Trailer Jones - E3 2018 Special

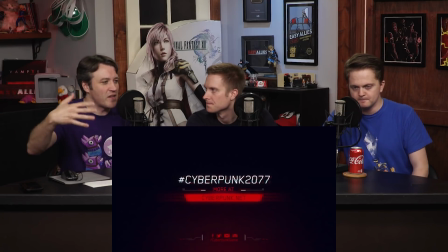We also go out into like maybe just like a vehicle yard or something that one guy's defending with the cool looking shotgun.
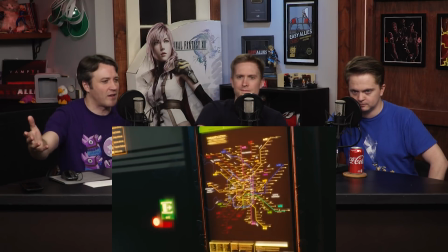We see kind of on sitting outside of like a gas station almost, and there's a bit of a quarrel.
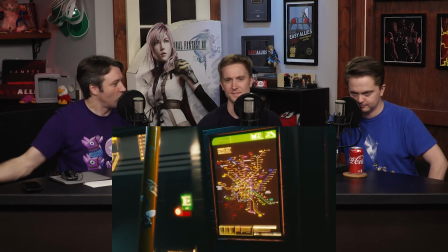What do you think of this world that they're trying to sell in this trailer?
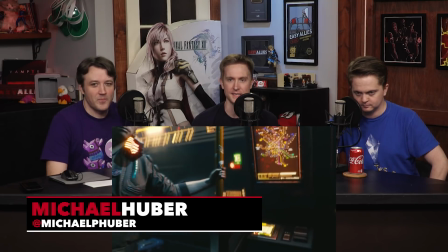Every single shot is begging me to pause it to look at it.
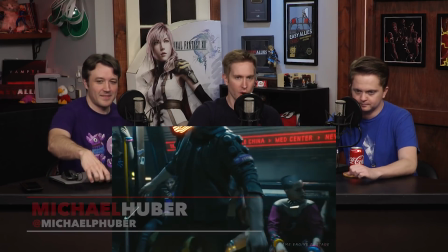Every single shot in this trailer is showing a different type of character, showing like social statuses.
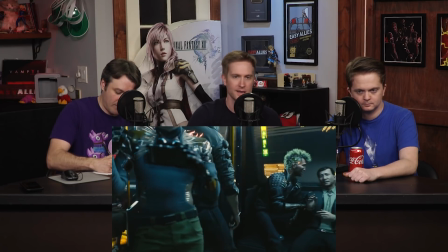You know, we see the stockbrokers up top, like going over different data.
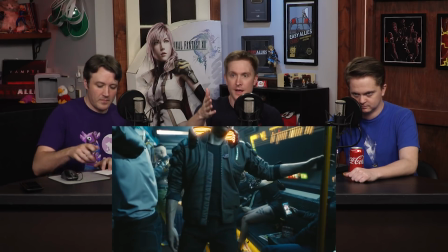We see people, small-time crooks, like the robbery is clearly botched.
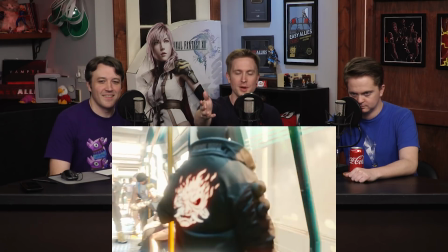We see people going about their business on the train in the beginning.
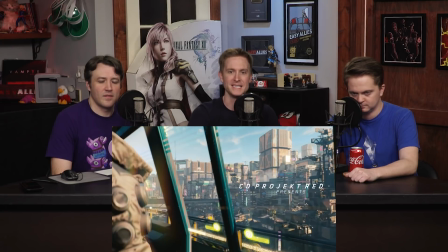And, you know, we joke about pacing, but I think the pacing of this trailer is
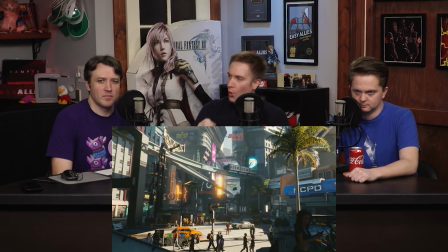so good because it doesn't hold on any one part for too long.
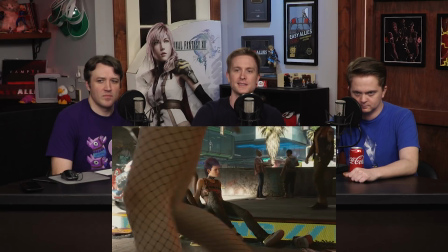So you're just getting a ton of information,
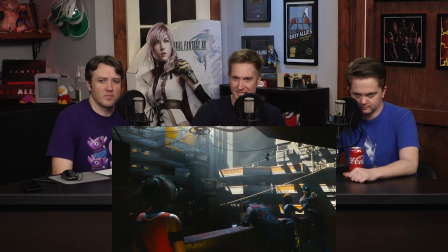a ton of different looks at this city in a very short amount of time.
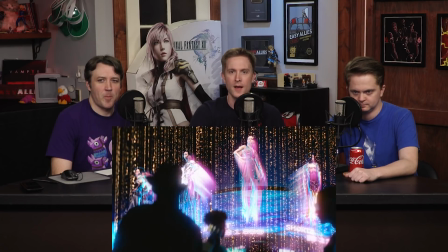And that's what I really like, because every time it cuts away, I'm still processing what I'm seeing of the previous shot.
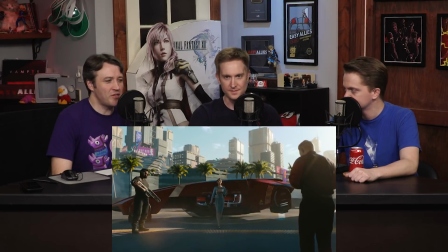And I love that. You mentioned that this trailer is short. Could this trailer be longer?
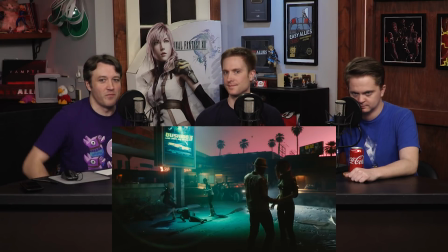I don't know if it necessarily needs to be longer, but do you think this, from viewing it as many times as we have, I can't get enough of it,
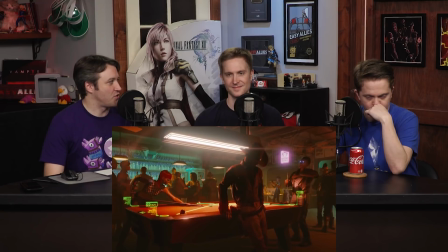but do you think that there is a benefit to showing these little vignettes as fast as they do and leave you wanting more at
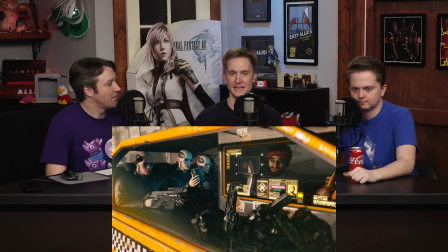the end of it? I think it did it. I think it did it perfectly.
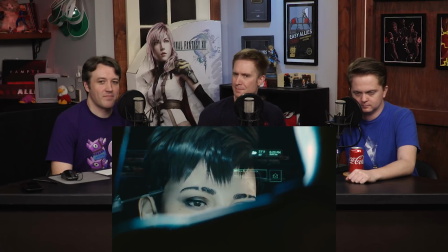I think it shows just enough, if we're not going to take the deep dive into gameplay and mechanics and plot,
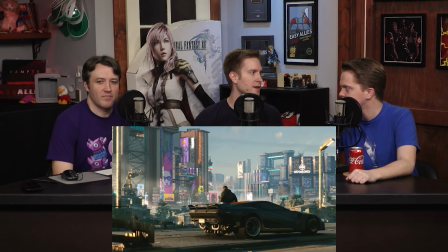this is here is our world trailer,
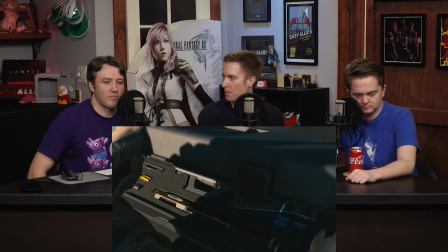and I think they did an expert job of kind of setting up the denizens of this city and kind of the feel and the look and
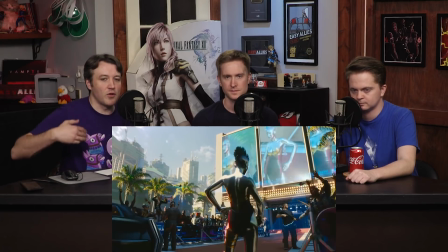the vibe of it all. One thing that I really like about this trailer is in the little vignettes that we see, there's never a really clear explanation about what we're looking at.
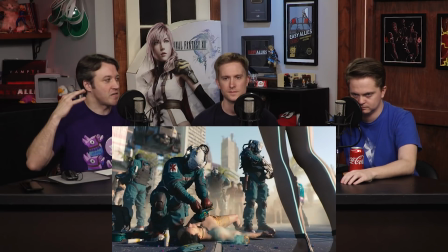I don't think, some trailers can be that jump around and show little bits like this.
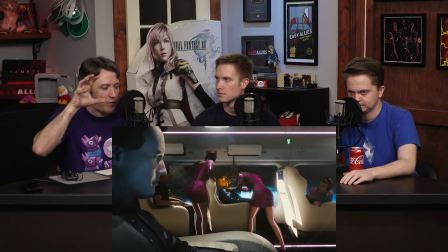I think even with GTA, where like there's clearly the object or the character I need to be focusing on,
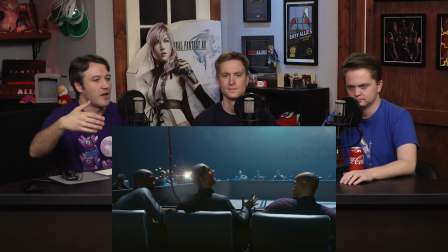the joke that they're telling, the slice of life that is coming across.
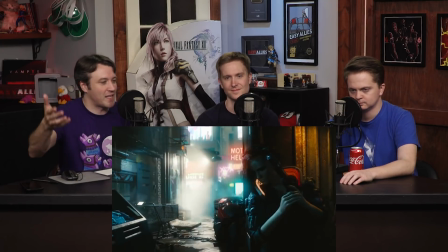And to me, it's never really that simple with a lot of this stuff. Even with like the kid playing VR, we were like, okay, obviously VR is gonna be very prevalent.
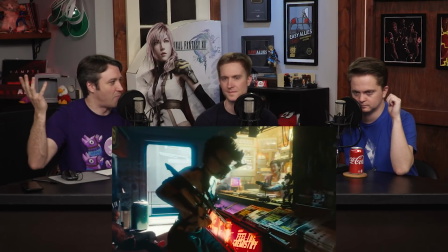People are gonna be really just cooped up in their own apartments, never leaving.
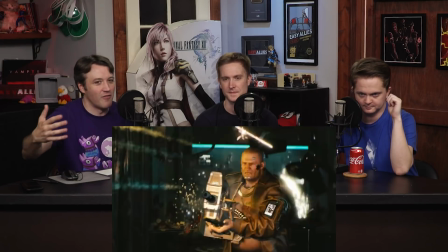If people are familiar with Ready Player One, they kind of paint that picture of, they say it's the lost generation because nobody goes outside anymore.
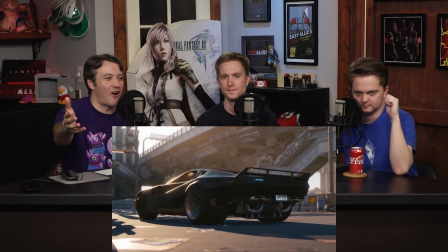But even with the kid play in VR, you see people in the background that are having a conversation.
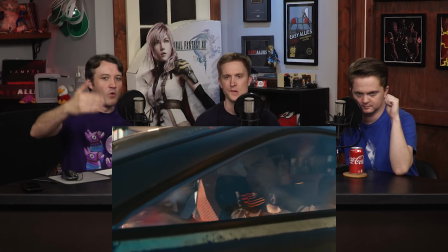Like the more I see these little bits,
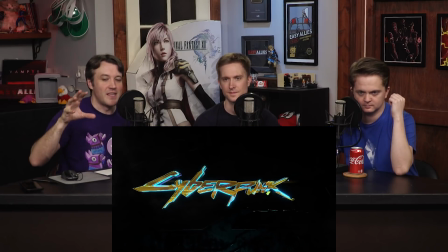the more I just keep going back and back into the frame and painting this picture that is not really as simple as just one character or one story that they're trying to tell.
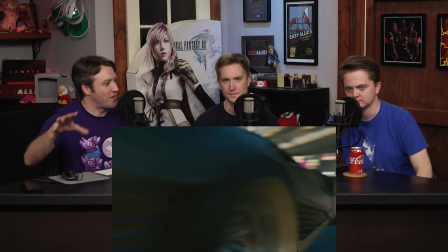Ben, as someone who has told many stories in many videos that we have shown here at Easy Allies, do you feel that?
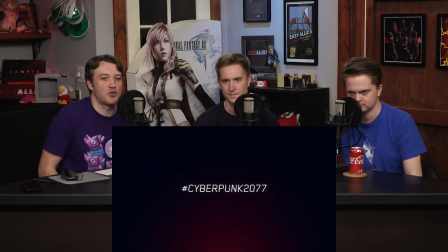And is there anything you could have possibly gotten out of this trailer that is not crammed into it? I think the thing for me is you mentioned like kind of how these vignettes, right?
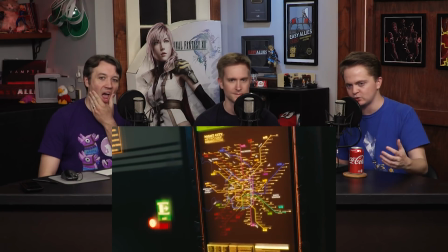Some of them are extremely dark. We see somebody getting shot in the face as bullets are crashing through the window.
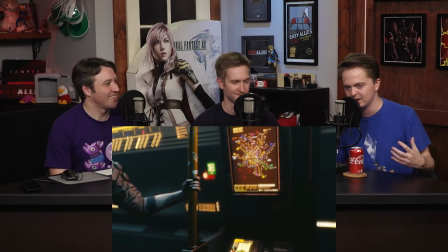We see a kid ecstatic to play VR, and I think
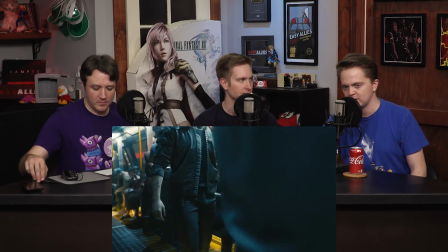maybe, I guess what I could have used a little bit more of is, like, you're kind of hinting at the control that some people have.
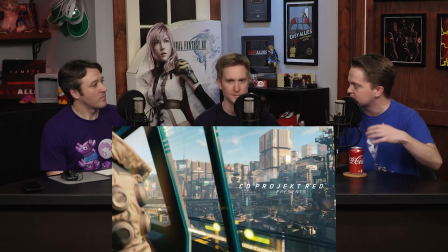Maybe just a little bit more of that.
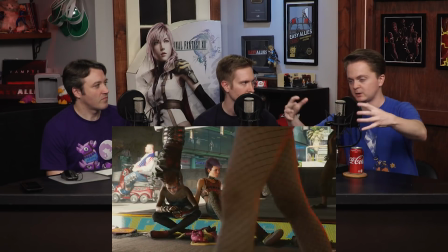Like, we see an image of, there's this moment where we see somebody like watching what looks to be like some sort of riot or some sort of like street conflict.
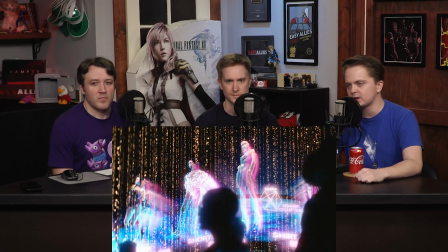I guess giving us a little bit more of how bad it is at the top.
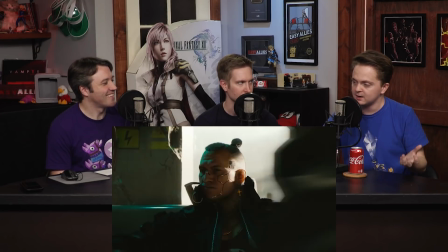Or how bad it is at the bottom, I guess.